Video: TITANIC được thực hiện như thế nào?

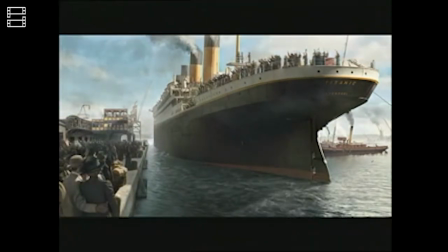[8:18]
James Cameron đã mở một công ty là tiên thân của studio chuyên xử lý VFX và kỹ xào đặc biệt tiếng tăm trên thế giới hiện nay.
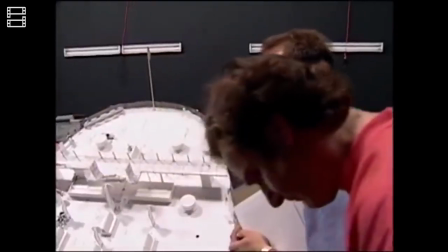[8:26]
Bản thân Titanic đã tạo ra khá nhiều các giải pháp xử lý hiệu ứng đặc biệt, bao gồm xử lý bề mặt và các loại khớp chuyển động về kỹ xào đồ họa CGI còn rất mới mẻ ở thời điểm 1995.
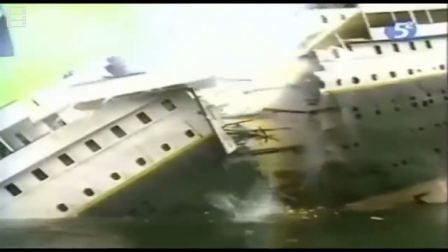[8:36]
Để làm cho khán giả tin về những hiệu ứng trên màn hình, con tàu Titanic có rất nhiều phiên bản mô hình thu nhỏ nhằm phục vụ giàn dựng kỹ xảo dễ dàng.
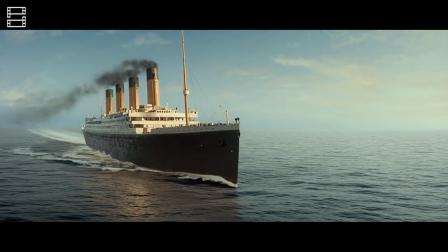[8:44]
Hãy lấy ví dụ về một trong những cảnh phim mà đoàn làm phim vẫn gọi là cảnh quay triệu đô.
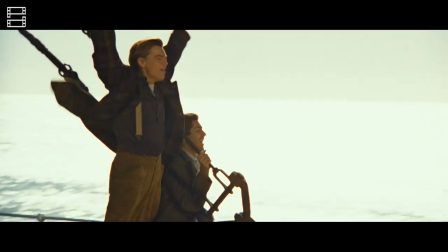[8:49]
Đạo diễn James Cameron có chia sẻ rằng, cảnh quay này được gọi như vậy không hẳn vì nó đáng giá đến triệu đô, mà là bởi giá trị của nó với bộ phim rất quan trọng.
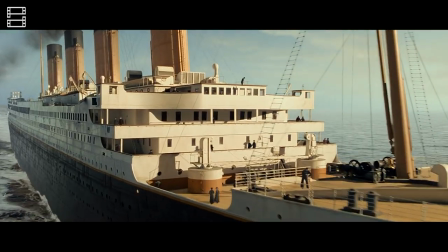[8:57]
Đó là cảnh Jack đứng trên bũi tàu và tận hưởng những lợt gió biển, tự nhận ra mình là ông vua của thế giới.
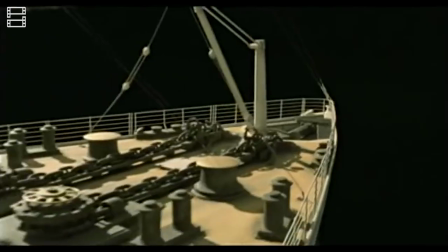[9:03]
Sau đó, máy quay mở rộng dần cho ta thấy được sự hoanh tráng của con tàu Titanic.
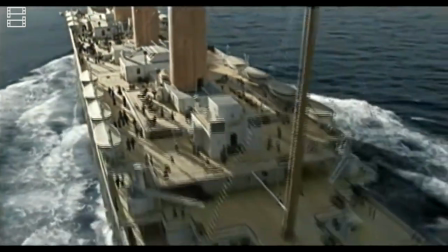[9:09]
đến thế giới thượng lưu của con tàu huyền thoại khiến bạn chóng ngập trước sự lộng lẫy của bối cảnh. Nhà sản xuất đã chia sẻ về cách thức thực hiện cảnh quay này.
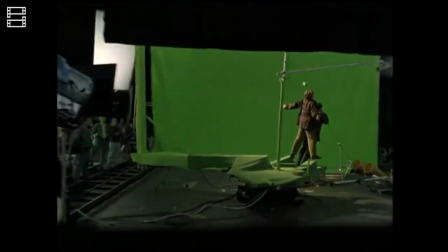[9:17]
Trên thực tế, hai diễn viên của chúng ta đã ở trong studio và diễn với một chiếc phông xanh giản dị.
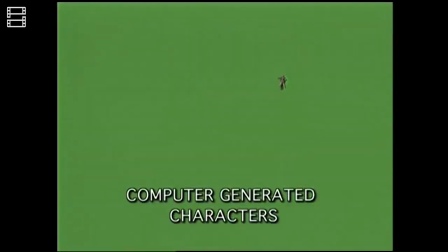[9:22]
Họ đứng trên một thiết bị tự chế mà mình tạm gọi là một chiếc bàn xoay, giúp tái hiện các chuyển động của con tàu trông như thật khi thêm đồ họa kỹ xảo. Cùng với đó, đoàn phim sẽ sử dụng các thanh trượt để động tác máy mượt mà hơn khi zoom vào biểu cảm của diễn viên.
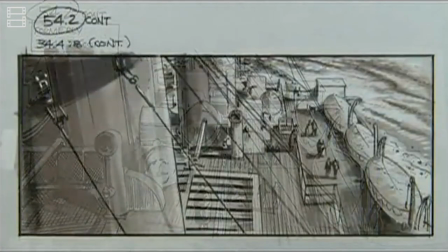[9:36]
Họ cũng sẽ phải quay thật toàn bộ các yếu tố khác để ghép vào khung cảnh vĩ đại này,
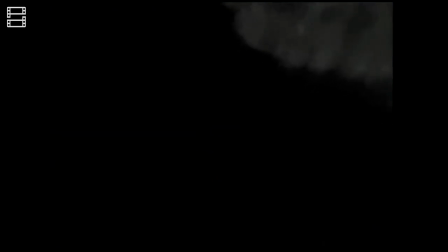[9:40]
ví dụ như nước biển, ông khói nhả những làn khói màu xám hay những hành khách thượng lưu đứng trên tàu.
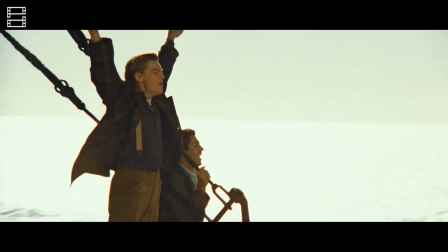[9:46]
Bên cạnh đó, một thông tin thú vị nữa là câu nói, tôi là vua của thế giới, thực chất không hề có trong kịch bản.
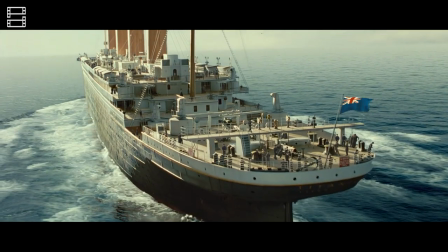[9:53]
Đó là do Leo ngẫu hướng thốt lên và câu nói này đã được James Cameron giữ lại trở thành một trong những câu ấn tượng nhất của phim,
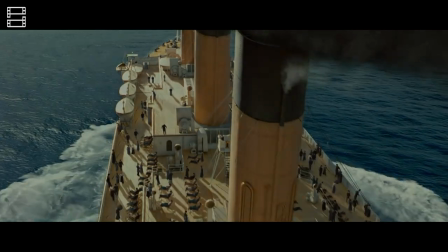[10:00]
thậm chí từng được xem là một trong một trăm câu thoại ấn tượng nhất trong lịch sử điện ảnh. Cũng được thái hiện ở trên bụi tàu Titanic,
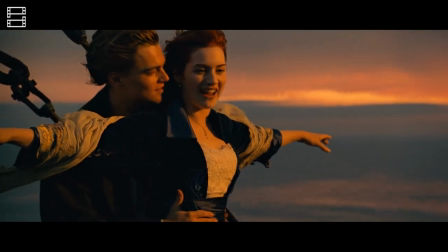[10:08]
chắc hẳn các bạn cũng đang nhớ đến cảnh quay lãng mạn huyền thoại giữa Jack và Rose khi hai người đứng ở trên bụi tàu và sang rộng tay đón gió biển.
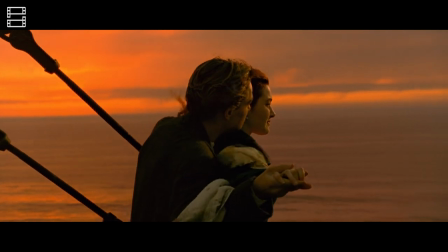[10:16]
Đối với nhiều khán giả, đây được xem là cảnh quay lãng mạn nhất trong lịch sử điện ảnh khi tình yêu được thể hiện thật hoàn hảo.
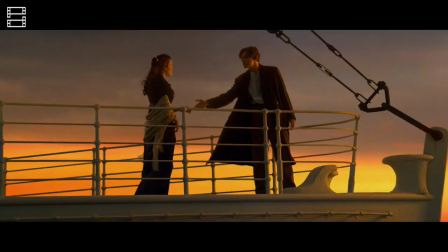[10:22]
Hoàng hôn trên biển ghi ấy rực rỡ nhưng êm ái vô cùng.
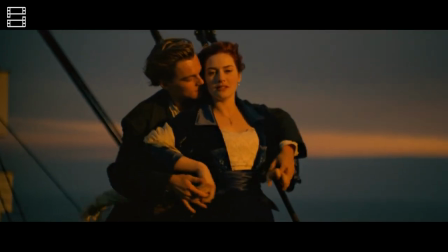[10:25]
Và có lẽ việc quay dưới hoàng hôn thật, không sử dụng kỹ xảo hay hiệu ứng đặc biệt đã giúp cho khung cảnh trở đến huyền ảo và lay động hơn.
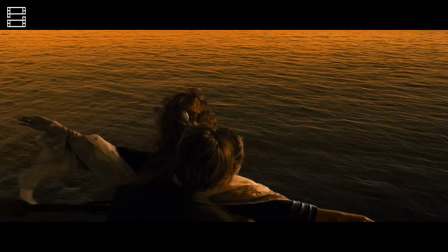[10:32]
Chính đạo diễn cũng cho rằng hoàng hôn là thời điểm hoàn hảo nhất cho cảnh quay này.
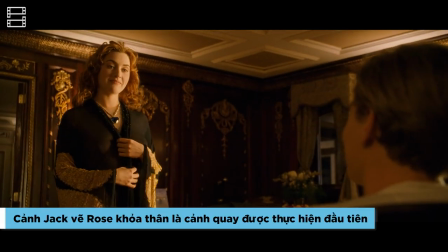[10:38]
Cảnh quay đầu tiên giữa các diễn viên chính là cảnh Jack vẽ Rose khỏa thân.
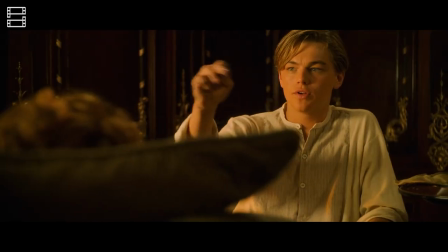[10:42]
Do ở thời điểm đó, những bối cảnh lớn hơn chưa được chuẩn bị xong nên họ cần quay những cảnh có bối cảnh đơn giản.
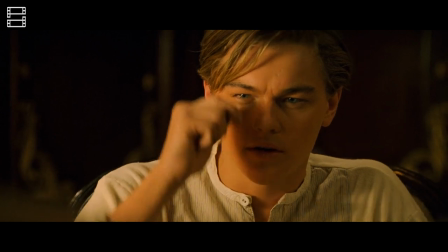[10:48]
Sau khi biết rằng sẽ phải khỏa thân trước mặt Leonardo, dù trước đó chưa hề quen biết,
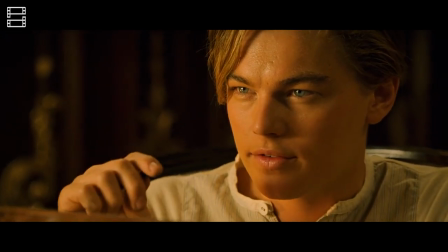[10:52]
Kate đã quyết định sẽ phá bỏ sự ngưỡng ngùng bằng cách đơn giản nhất là nháy mắt với anh trong lần gặp đầu tiên.
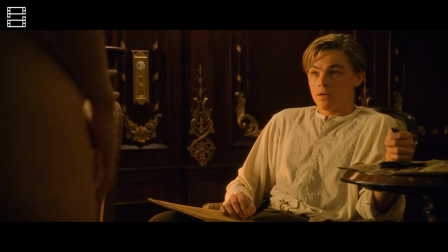[10:58]
Cũng trong cảnh quay này, Jack có một lời thoại là Lên giường nằm đi. À, ý thôi là cái ghế chứ.
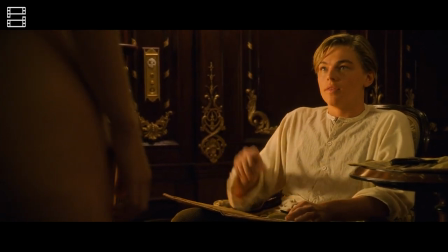[11:04]
Câu thải gốc là nằm lên chiếc ghế kia đi. Nhưng DiCaprio đã nói nhầm.
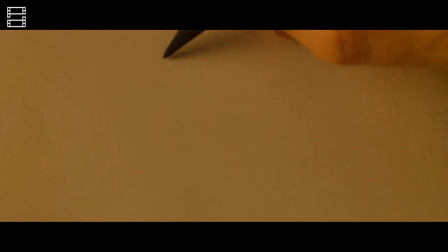[11:09]
James Cameron rất thích sự lúng túng tự nhiên này nên đã giữ lại cảnh quay này cho bản phim cuối cùng.
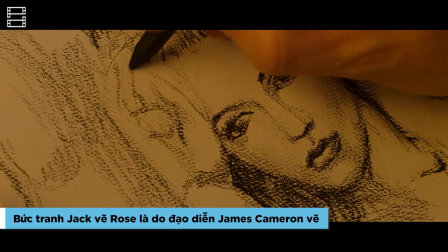[11:16]
Bức tranh vẽ Rose không phải là do Leo vẽ mà là do đạo diễn James Cameron, một người rất có năng khiếu hội họa ngoài đời thực hiện.
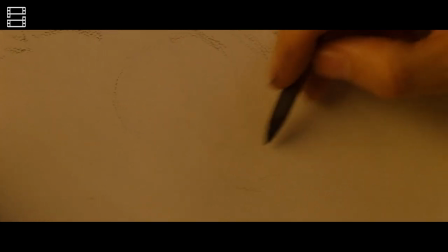[11:23]
Tuy nhiên, có một khó khăn nhỏ đó là Leo thuận tay phải, còn James thì lại thuận tay trái.
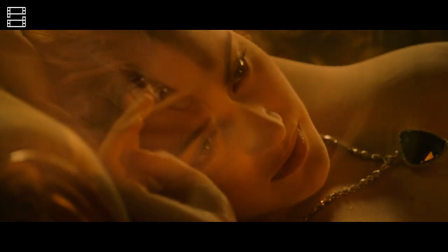[11:28]
Các nhà sản xuất đã phải quay hình ảnh quá gương đầy hình ảnh khi lên trong chân thực nhất.
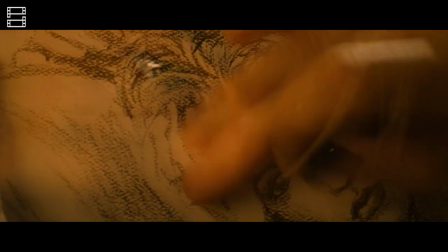[11:32]
Bước phát họa này sau đó đã được bán đấu giá vào năm 2011 và được trả giá là 16.000 đô.
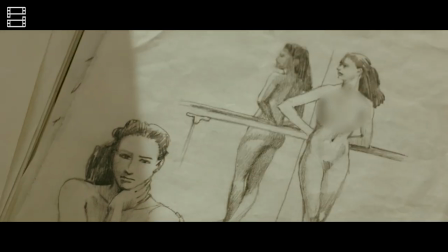[11:38]
Và đương nhiên, tất cả những bước ký họa khác trong sổ tay của Jack cũng là do James Cameron vẽ.
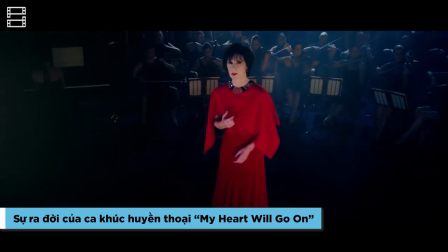[11:45]
Trong thời gian biên kịch Titanic, đạo diễn James đã thường xuyên nghe nhạc của nữ ca sĩ người island Enya.
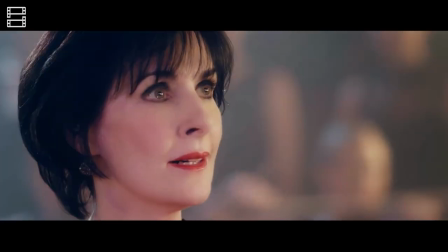[11:51]
Ban đầu, ông muốn Enya sáng tác cho Titanic và thậm chí muốn nghệ sĩ này cùng ông làm nhạc nền cho toàn bộ phim. Nhưng cô đã từ chối, khiến James phải tiếp cận với James Horner. Cameron đã nói với Horner rằng ông không muốn một bài hát có lời xuất hiện trong Titanic.
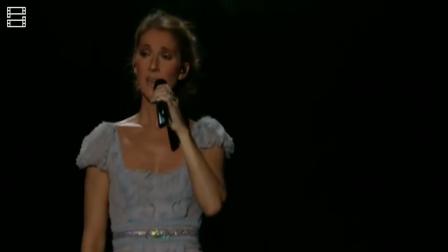[12:05]
Vì vậy, ngang soạn nhạc Horner đã phải bí mật sáng tác rồi cho Celine Dion, Guillaume, My Heart Will Go On.
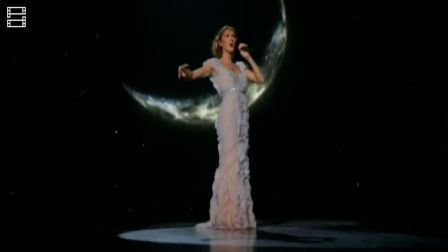[12:12]
Sau đó, ông Horner phải chờ đến thời điểm thích hợp để cho James Cameron nghe bài hát, thuyết phục vị đạo diễn chọn nó làm nhạc nền của phim.
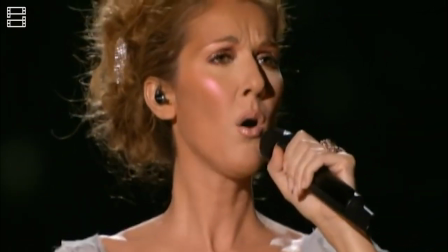[12:19]
Sau vài lần nghe thử, dù có lo lắng bị chỉ trích bởi khán giả vì một bài hát mang tính thương mại, xong, Cameron đã đồng ý.